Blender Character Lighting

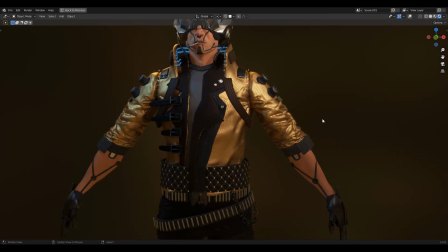[0:05]
Hi guys, hope you're all fine. I took a break from content creation as I was facing some health issues, but I'm back now.
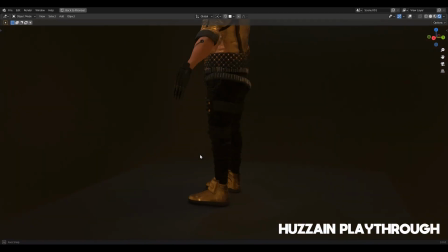[0:11]
If you're interested in gaming, you can check my new channel here where I will be doing walkthroughs for games.
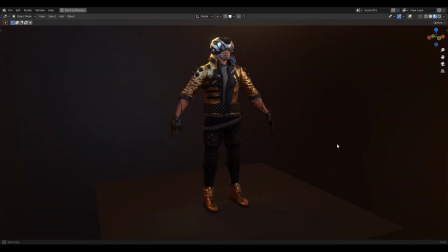[0:18]
Hope you guys subscribe it. In this tutorial, I'm going to show you how you can do character lighting inside Blender using EEVEE.
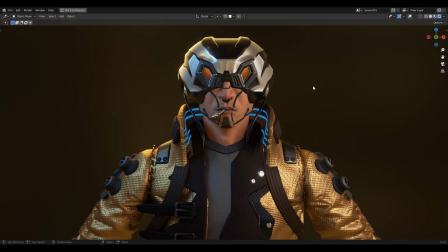[0:24]
You can also use Blender, but in this tutorial, I will be using EEVEE.
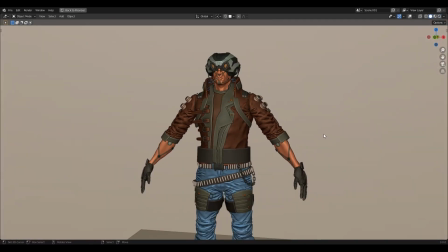[0:29]
As you can see, it's a very high poly character and I made it in separate parts.
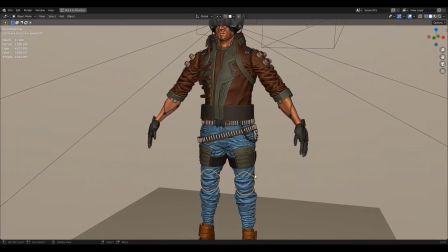[0:34]
You can buy it on my Patreon page where you will be able to get a lot of more assets and which I have used in my YouTube tutorials.
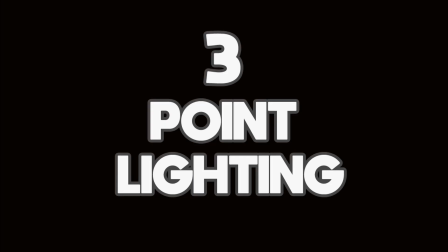[0:47]
Before starting, I just want to let you know about three-point lighting, which is a traditional method for illuminating a subject in a scene with light source from three distinct positions. The three types of light are key light, fill light and backlight. So here's an example of key light.
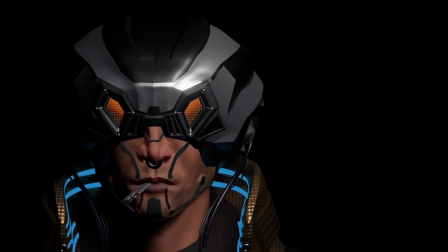[1:03]
This is a primary and brightest light source in the three-point lighting setup. It gives a scene its overall exposure. You can use it to create very moody scene with the deep shadows and high contrast. Try to use it on 45 degree and you will get shadows opposite to the side of the subject.
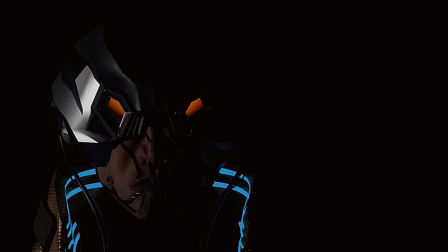[1:20]
Now this is an example of fill light. The fill light is used to fill the shadows that the key light creates, bringing out the details in the darkness. It is less bright light compared to the key light. You can also use it as a reflector or bounce card or wall where light coming from the key light bounces back to fill the shadows.
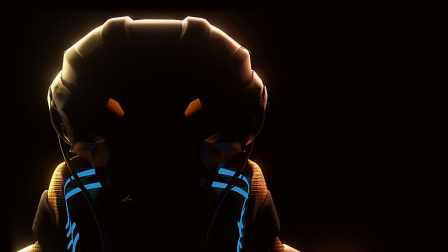[1:38]
Now this is an example of backlight. I call it rim light. It's the third source of light that shines the subject from behind and creates outline around the head that separates the subject from the background and gives a sense of depth.
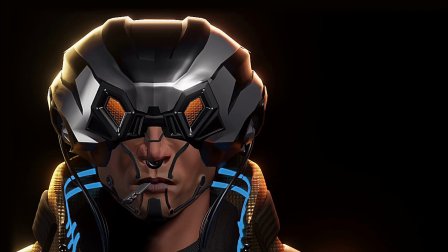[1:52]
If we combine all of these lights, we will get this image.
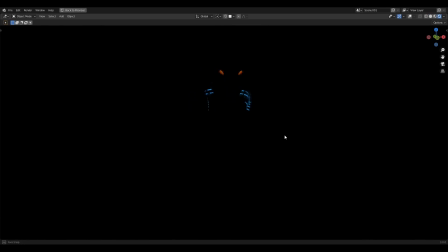[2:00]
So here's how you can do it in Blender. As you can see that I have some MSD material with no lighting.
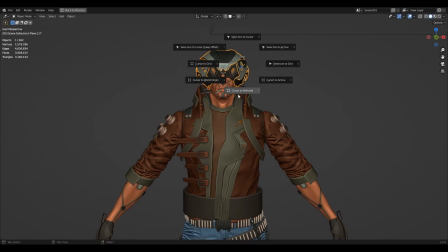[2:06]
So for the lighting, I first add 3D cursor to the head of the mesh and then choose area light. You can use point light or spotlight, but I feel that area light works better.
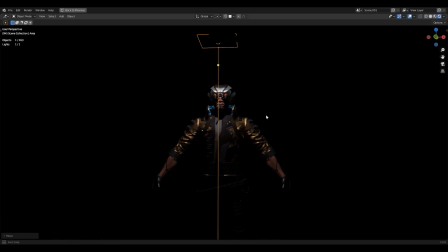[2:17]
I just move it on Z-axis and then in front of the face. It's 1-point lighting.
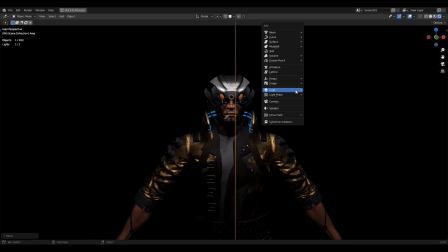[2:22]
You can use it to create dramatic lighting effect. You can choose warm or cool color with high intensity for key light.
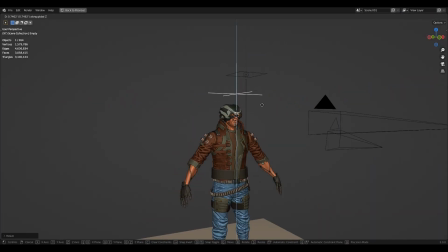[2:30]
Now add empty to the scene, move it up on Z-axis and parent this with the key light.
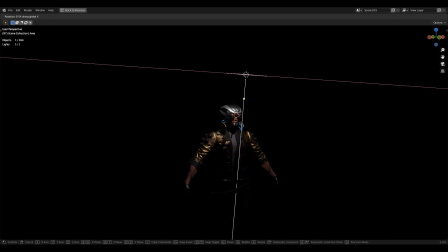[2:38]
It will help you later to change the lighting scenario and will help you to create template for lighting. After that, just move key light slightly to the right of the subject and rotate it so it faces the subject. Now if you rotate the empty on Z-axis, you can rotate the area light on empty's axis.
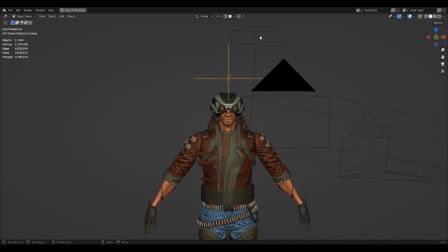[2:57]
For the rim light, I'm going to duplicate the area light, then change the pivot to 3D cursor so that we can manually change the position or rotation of the area light.
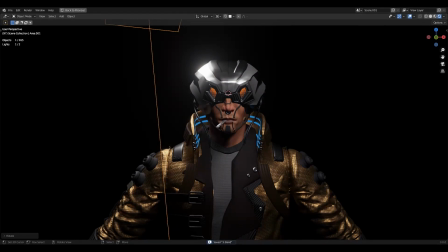[3:06]
Now just place it on left and back side of the subject, then change its color and increase the strength of it.
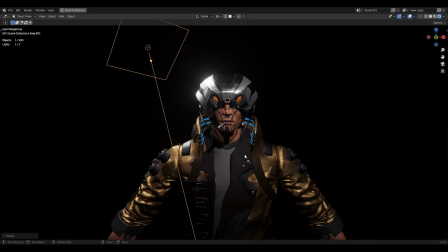[3:13]
If you are using cool color for key light, then choose warm color for rim light. Try to learn more about color theory.
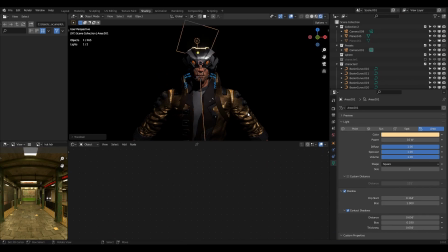[3:19]
It will help you to create mood for your scene and will help you in lighting. It all depends on what mood you want for your scene. I'm duplicating it again and moving it to the right back side of the subject. I wanted to have more rim light from back of the subject. You can use several light and change their color too.
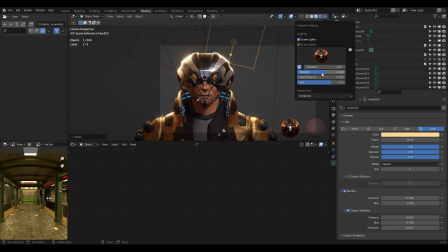[3:37]
For fill light, what I do is choose the developer mode. You will be able to see which one looks good, but here I'm using an HDR of my subway scene. After plugging it into the world setting, you will see that it will appear in the background.
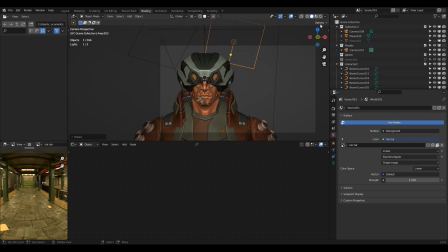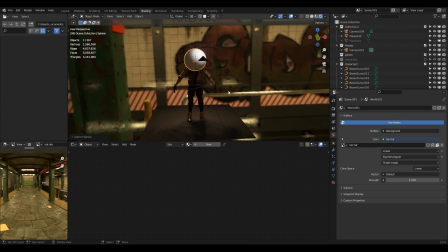[3:55]
To hide the background, add a sphere in scene and scale it up to cover the background.
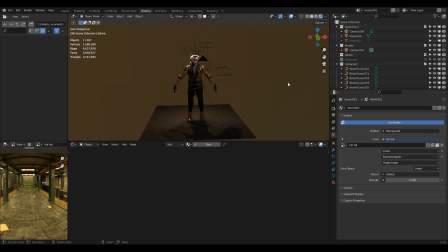Now apply material to it and increase the transition value to 1.